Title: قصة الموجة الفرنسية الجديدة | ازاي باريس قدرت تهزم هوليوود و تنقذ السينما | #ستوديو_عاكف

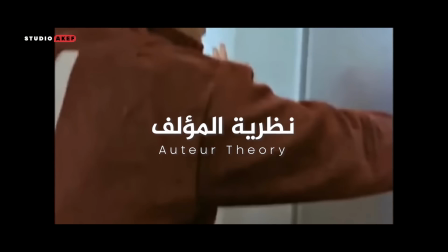[17:40]
الموجة الفرنسية قدمت لنا ما يعرف بالأوتير ثيوري،
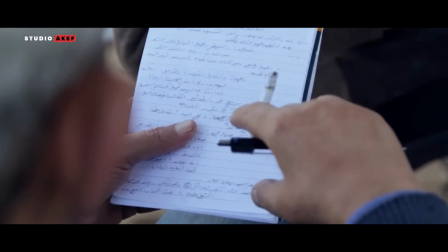[17:44]
وهي نظرية بتقول ان الفيلم رواية بيألفها مخرج الفيلم، هو اللي بيكون المسؤول الاول والاخير عنها.
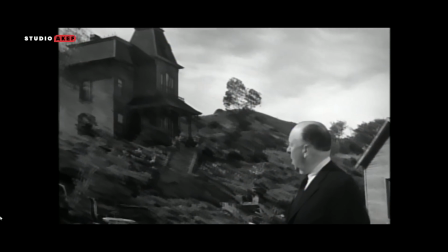[17:50]
لازم يكون له بصمة في الفيلم، لازم الكاميرا تبقى هي القلم اللي بيكتب به الفيلم،
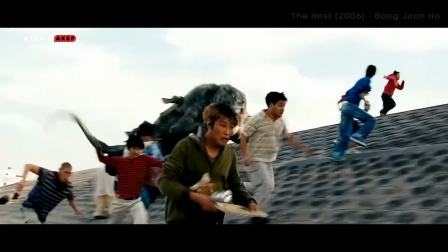[17:55]
لازم تعرف ستايل المخرج من خلال كاميرته مش من التتر، كأنك بتقرأ خطه وهو بيكتب الفيلم.
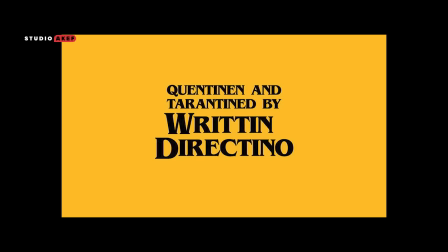[18:00]
وده اللي بنشوفه في افلام مخرجين كبار زي تارانتينو، سكورسيز، ويز اندرسون، ديفيد لينش،
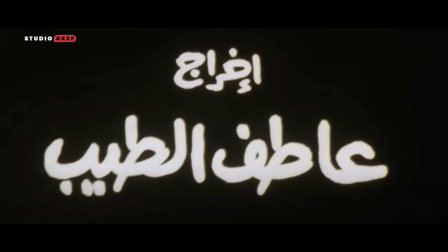[18:05]
أليخاندرو إيناريتو، يوسف شاهين، عاطف الطيب، كوين براذرز، داود عبد السيد،
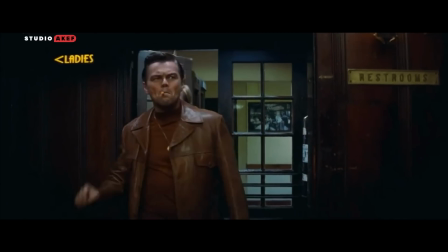[18:10]
أسامة فوزي، وغيرهم كتير من ابناء المدرسة دي اللي رغم توقف أفلامهم على النجوم كبار ورغم أن شركات إنتاج كبيرة وضخمة بتنتج لهم،
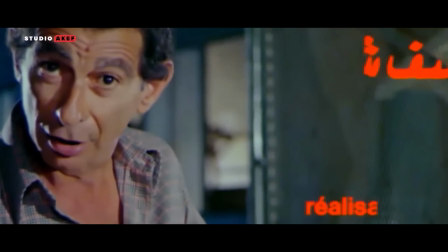[18:18]
إلا أن في الآخر الفيلم بيكون باسمه وبصمة المخرج تقدر تتعرف عليه من حركة كاميرته.
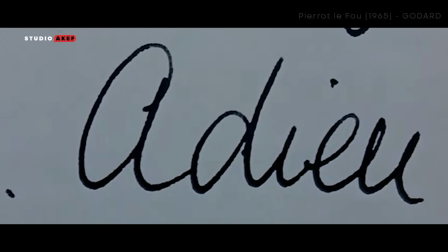[18:24]
فكرة أن الكاميرا بقت الألم اللي المخرج بيكتب بيه خلت الكاميرا تورينا أكتر ما تقول لنا،
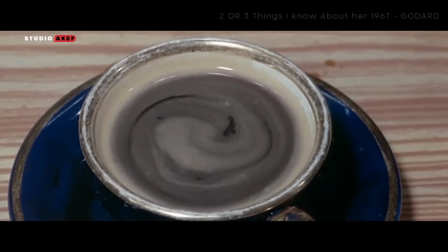[18:29]
بقينا ممكن نسيب الشخصية ونعبر بفنجان قهوة عن توانها أو بفوار عن غضبها،
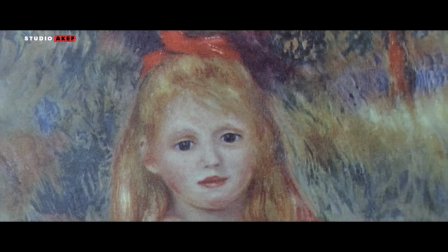[18:35]
ممكن نقطع على لوحة متعلقة على الحيطة بتحكي لنا قصة معينة أو على كتاب بيدينا فكرة معينة.
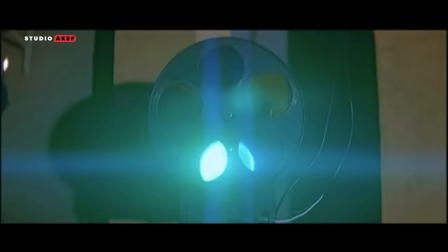[18:41]
شخصياتك دايما وحيدة ومحبوسة وعايشة في رحلة بحث دائم عن المعنى لحياتها،
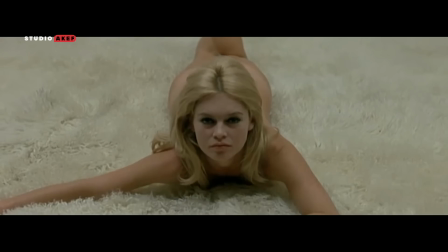[18:46]
خد الكلوز شوتس بعدسات واسعة عشان تحسسنا قد ايه هم صغيرين ووحيدين،
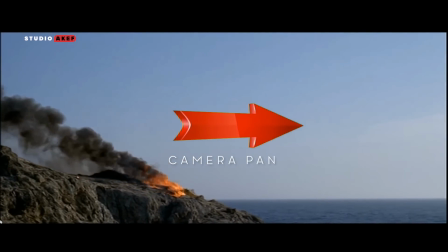[18:51]
مشيهم دايما افقيا واستخدم الكاميرا بان، حركة الكاميرا اللي اتعمل بيها مشاهد عظيمة، خلي الممثل يطلع من الكادر
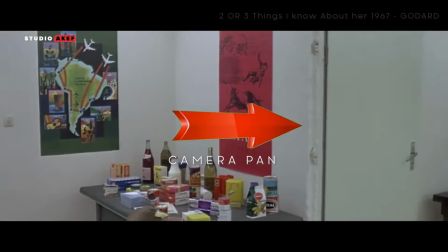[18:59]
والكاميرا تعمل بان يعني تتحرك يمين او شمال وبعدين نرجع نقابله تاني.
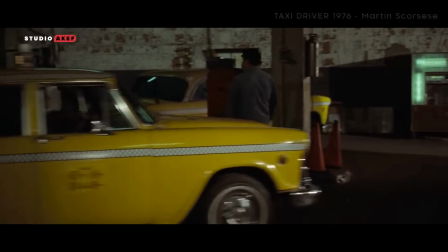[19:05]
عايز تحكيلنا قد ايه ترافيس بيكل وحيد، هاته من يمين الكادر وابعد الكاميرا عنه،
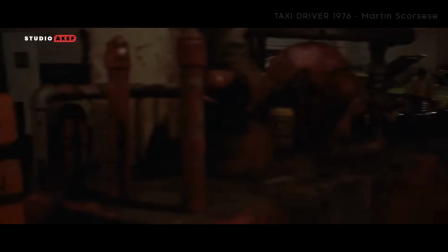[19:09]
خلينا بالكاميرا بان نحس قد ايه هو وحيد وصغير على العالم ده ونرجع نقابله تاني.
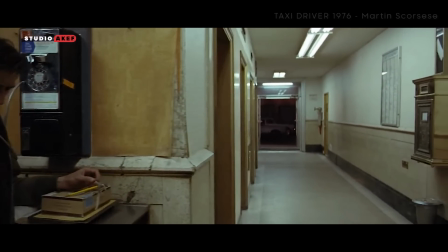[19:16]
وكررها تاني لما تكون عايز تأكد لنا قد ايه هو وحيد وصغير على العالم ده.
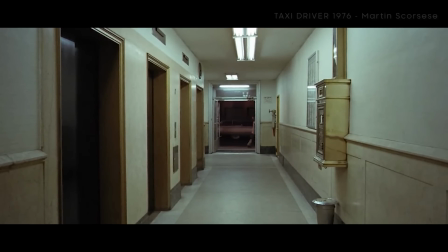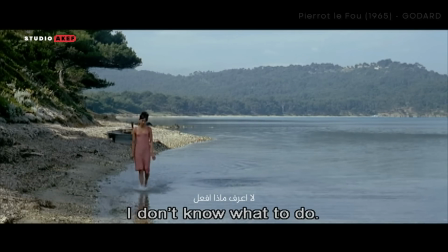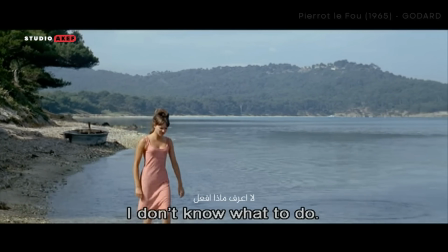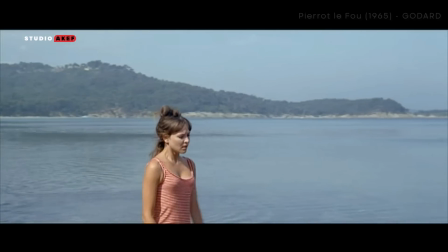[19:40]
سواء كنت بتحب ومش طايل،
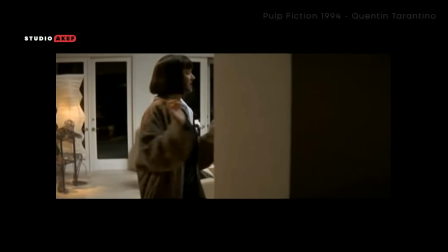[19:47]
فانت وحيد. سواء كنت محبوسة في قصر حد بيحبك فانت برضو وحيدة.
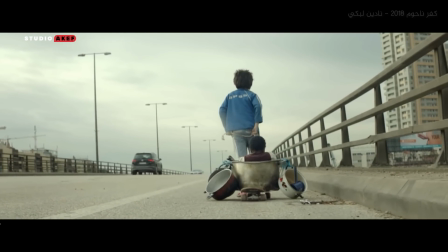[19:52]
سواء كنت مهاجر غريب عن وطنك فانت وحيد. سواء كنت مواطن ملكش تمن ولا دية في وطنك فانت وحيد.
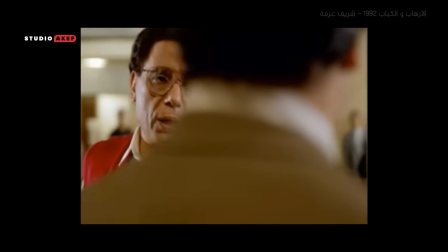[20:01] انا طول عمري بسمع كلام الحكومة، الحكومة دي واللي قبليها واللي قبليها، والحكومة جاية كمان هسمع كلامها.
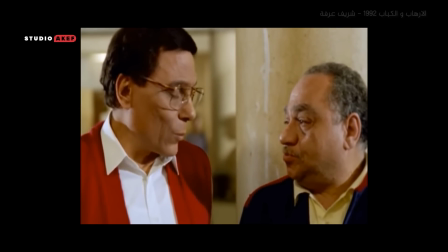[20:10] اصل افرض ما سمعتش كلام الحكومة هيحصل ايه؟ ولا حاجة، حشم البحر.
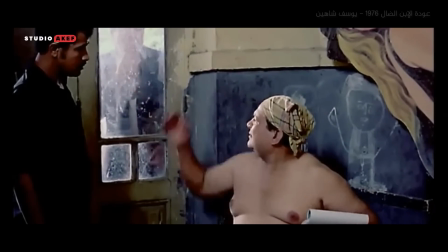[20:15]
سواء كنت فقير فانت وحيد.
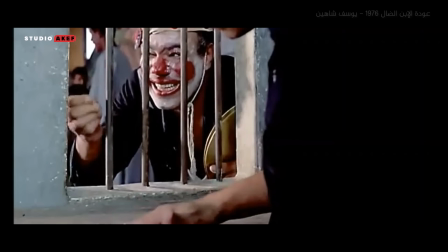[20:18] طب ساكو النبي اجيب لقمة اكمل بيها اللفة، والله العظيم جعان.
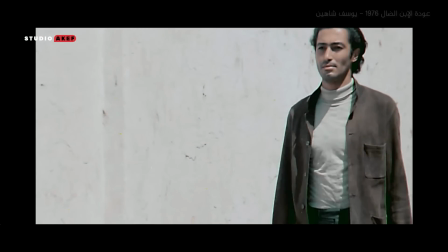[20:24]
سواء كنت مش حاسس بحريتك وحاسس انك محبوس ونفسك تهرب فانت بالتأكيد وحيد.
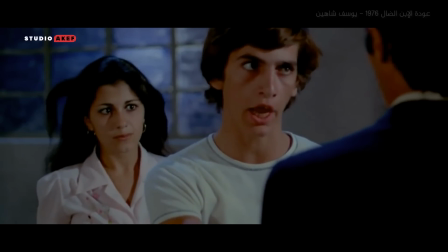[20:31] حريتي دي من حقي وانت ما رجحتليش غير حقي وبس. بطل شعارات، الحق فرصة تسافر مع حسونة.
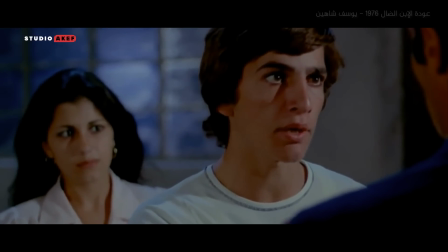[20:36] انا ملياش اني الحق حاجة، ان امشي معهم ده قرار صممت عليه وحنفذه وما فيهوش ولا سؤال ولا تردد.
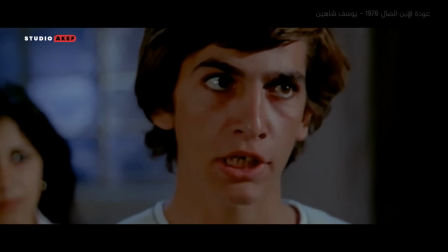[20:41] وتعلمها انت كمان، لا عاوز يجيب باسبور احسن له يجيبه من بق السبع.
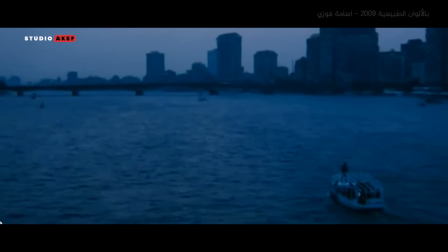[20:45]
وفي كل احوال بحثك عن المعنى وعن الحرية قدرت الموجة الفرنسية الجديدة انها تعبر عنك
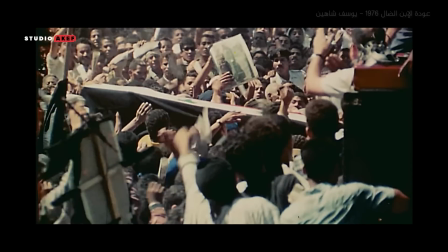[20:51]
ببلاغة ولغة سينمائية ثورية بأقل التكاليف وبأبسط الإمكانيات.
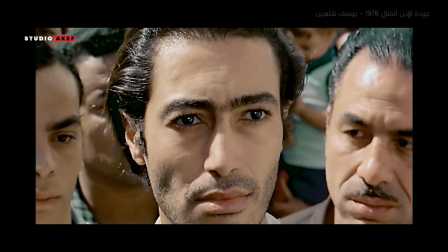[20:58] تفتح وعي مع التجربة الناصرية، آمنت بها ودافعت عنها،
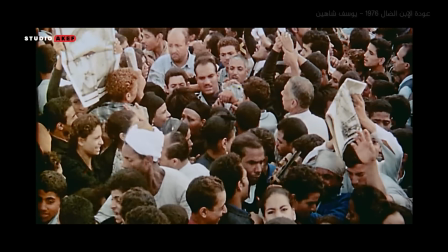[21:02] فرحت بانتصاراتها وتجرعت مرارة هزائمها وانكساراتها.
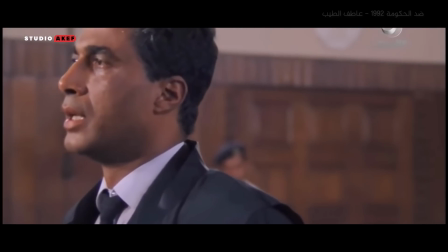[21:07] هنت عندما هان كل شيء
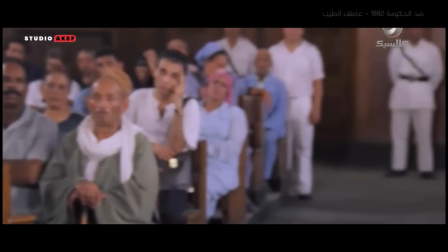[21:11] وسقط كما سقط الجميع في بئر سحيق من اللامبالاة والإحساس بالعجز وقلة الحيلة.
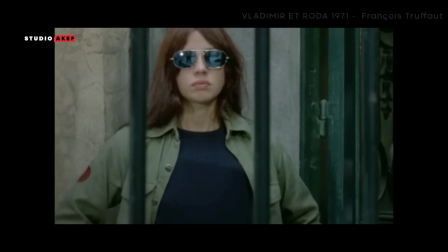[21:19]
كل اللي احتاجوه مساحة للتعبير عن الرأي، مساحة ان حد يسمعهم، وحتى ده هم اللي انتزعوه،
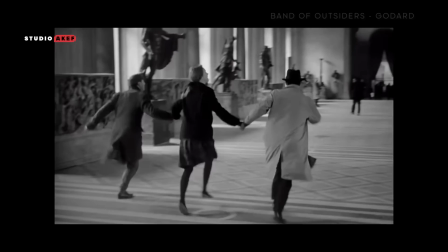[21:28]
محدش من عليه بيهم لما احتلوا مهرجان كان سنة 68. des nouvelles heure par heure on annonce que des usines sont occupées,
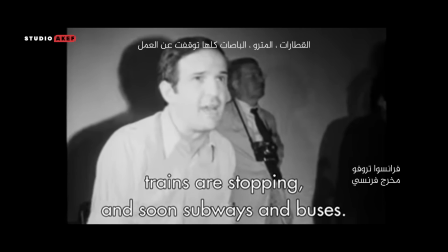[21:36] que telle et telle ferme, que la que le train ne marche plus, maintenant ça va être les métros et les bus.
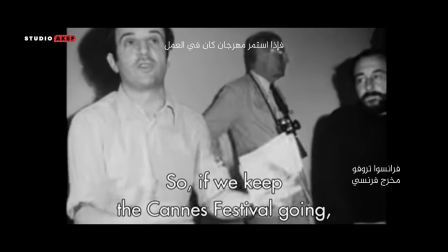[21:41] Alors si on annonce toutes les heures et le festival de Cannes continue, eh bien c'est franchement ridicule.
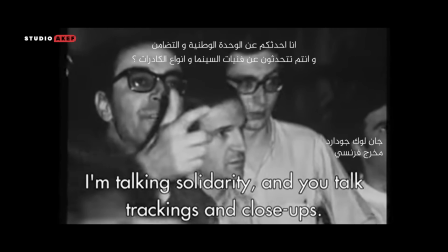[21:45] Les étudiants et les ouvriers, et vous me parlez travelis les gros plans.